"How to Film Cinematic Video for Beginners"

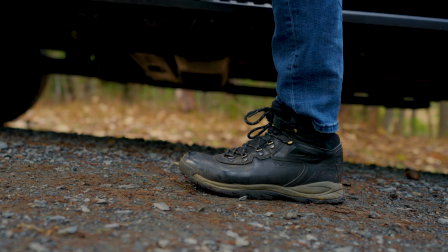492s
The camera is on the ground with the boot to create a lot more emphasis. Number five, another way to direct your viewer to the dominant subject, in this case me, even though I'm far away, is with leading lines.
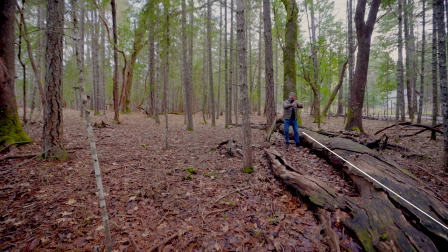504s
This tree trunk is creating a line, a path to me. It's going to draw your eye to me even though I'm, you know, just a little dot in this frame. Leading lines can be anything with a line that leads to the subject.
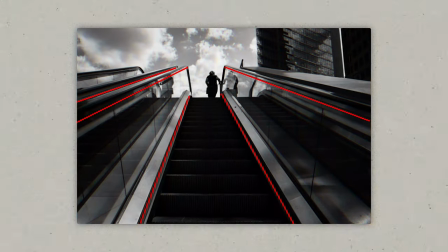516s
It can be a road or a path or a hiking trail or a staircase or a table that somebody's sitting at the end of or a bench.
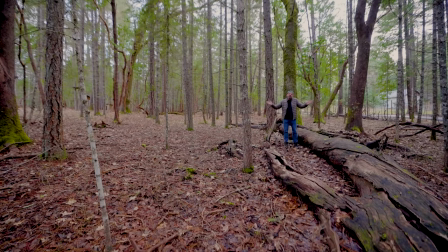523s
Look for leading lines and position your subjects where the lines are leading to them so that the viewer's eyes are naturally drawn to the subject.
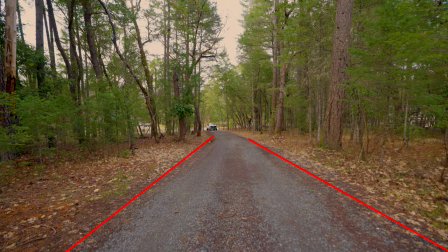532s
This shot of the truck coming up the gravel path is a simple example of leading lines.
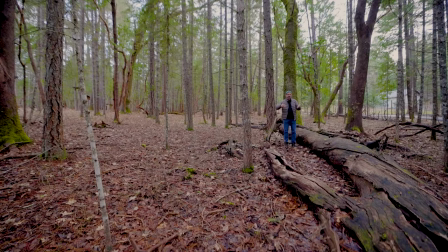536s
The lines on both sides of the truck lead right towards the truck, so there's no question what the dominant subject is or where the subject is going.
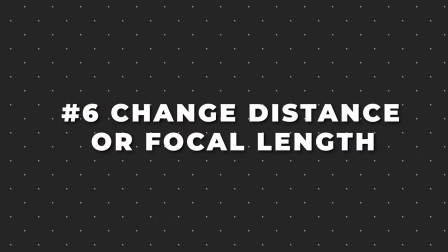543s
Number six is to change the distance to the subject or the focal length. You'll notice that most people, when these break out the camera, they're about the same distance from everything, same angle. We already talked about angles, but you want to constantly change that to keep it interesting. You see that constantly in movies. In fact, in our video that we're creating, we're starting the wide-establishing shot with a drone.
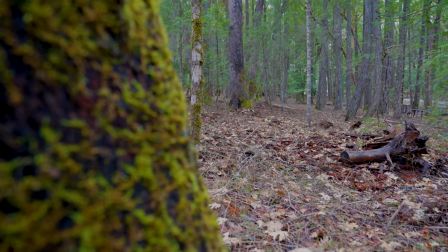564s
Then we're going to a medium shot of the forest being revealed from behind a tree, and then getting close to the ground with an interesting shot on the ground. We can change the distance by getting the camera closer to the subject. Just walk closer or walk farther away. We change the focal length by either zooming out or zooming in if we have a zoom lens on our camera, or by swapping out the lens for one that's maybe a wider lens or that's more zoomy, more telephoto. Here's a bonus tip. It's often really cool to frame your shot like I'm framed right here. I've got a tree here, a tree here. I'm framed in the middle, and that makes it very pleasing to the eye.
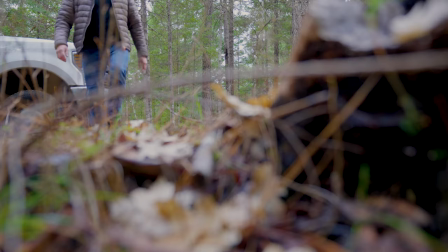601s
Number seven is motion. You want to mix your static shots, shots where the camera's on a tripod just like this, with shots with the camera moving. And when you're filming yourself, it's like, well, how do I film myself? I need a filmer.
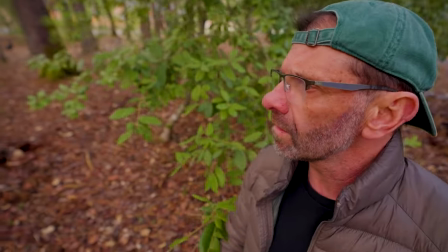616s
I need a camera person. Well, no, you don't. You just got to be a little bit creative. You can do shots like this, where I'm holding the camera on a big old tripod kind of far from me,
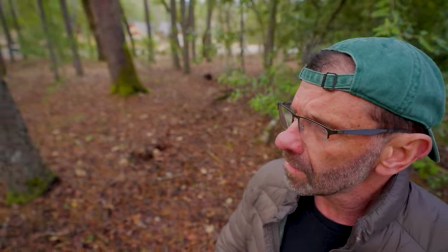624s
but you can't really tell in this walking shot from the little sequence we're going to create, and this shot also of my feet, where I've got the camera upside down, and I'm just walking, filming my feet, so it creates more interest. You can also create static shots by filming a little bit farther away and then editing with your software. Zoom in and then you can pan left and right and up and down and that's another way to create kind of fake motion. Number eight is slow motion. Just about any camera or phone has the ability to film in slow motion.
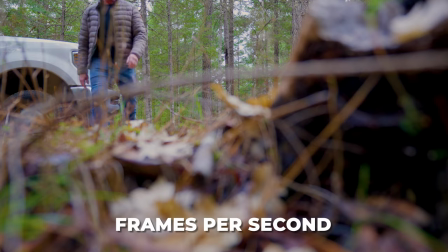655s
It adjusts the frame rate. That's how many frames the camera or phone shoots per second.
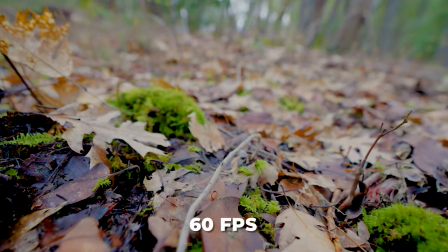661s
Usually you'll be filming in 30 frames a second. So if you set it to 60 frames a second, it's going to be one half speed slow motion.
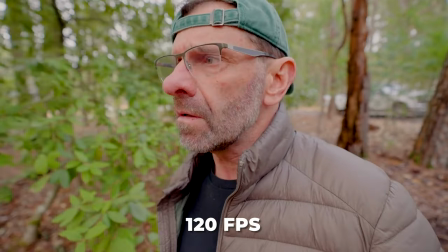670s
Or if you set it to 120 frames a second, it's going to be 4x slow motion. So if you want to emphasize a point in your video,
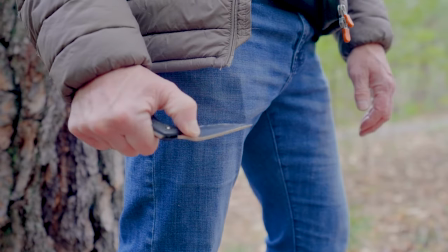677s
set your camera to slow motion and film in slow motion at 60 maybe or 120 frames a second. Some of the shots we're going to use in our sequence, I filmed in slow motion. In addition to adding emphasis to a shot or giving it a more dreamy ethereal feel,
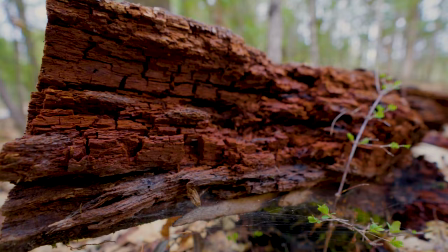692s
It's kind of cool when you're doing scenic shots where you're moving a little bit and you can't hold still.
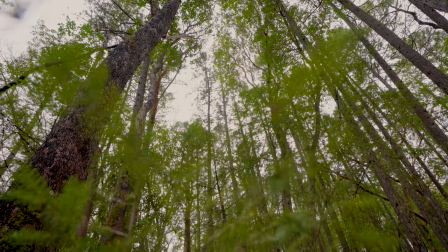697s
You don't have a gimbal. If you slow it down, it'll be a lot smoother. And yes, you can slow it down in post with your editing software. But if you didn't film it in slow motion, when you slow it down with your software, it's not going to look nearly as good. Number nine, lighting. Lighting is magic. Lighting is everything. And that would be, you know, entire multi-year course to kind of get sort of good at it.
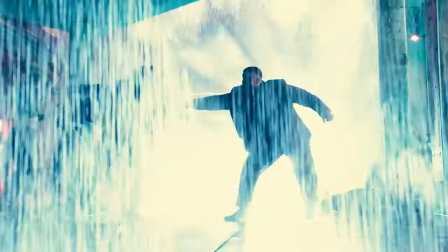721s
Lighting sets the mood and can tell you volumes about a scene. We don't have time to cover lighting in any detail. I'm just going to give you a couple tips to make your lighting just a little bit better. Number one, if you're filming yourself like I'm doing right here and you're outdoors, one thing I often do is I'll open up the camera on my phone. I'll set it to selfie mode like this. And then I'll just hold it in front of my face here.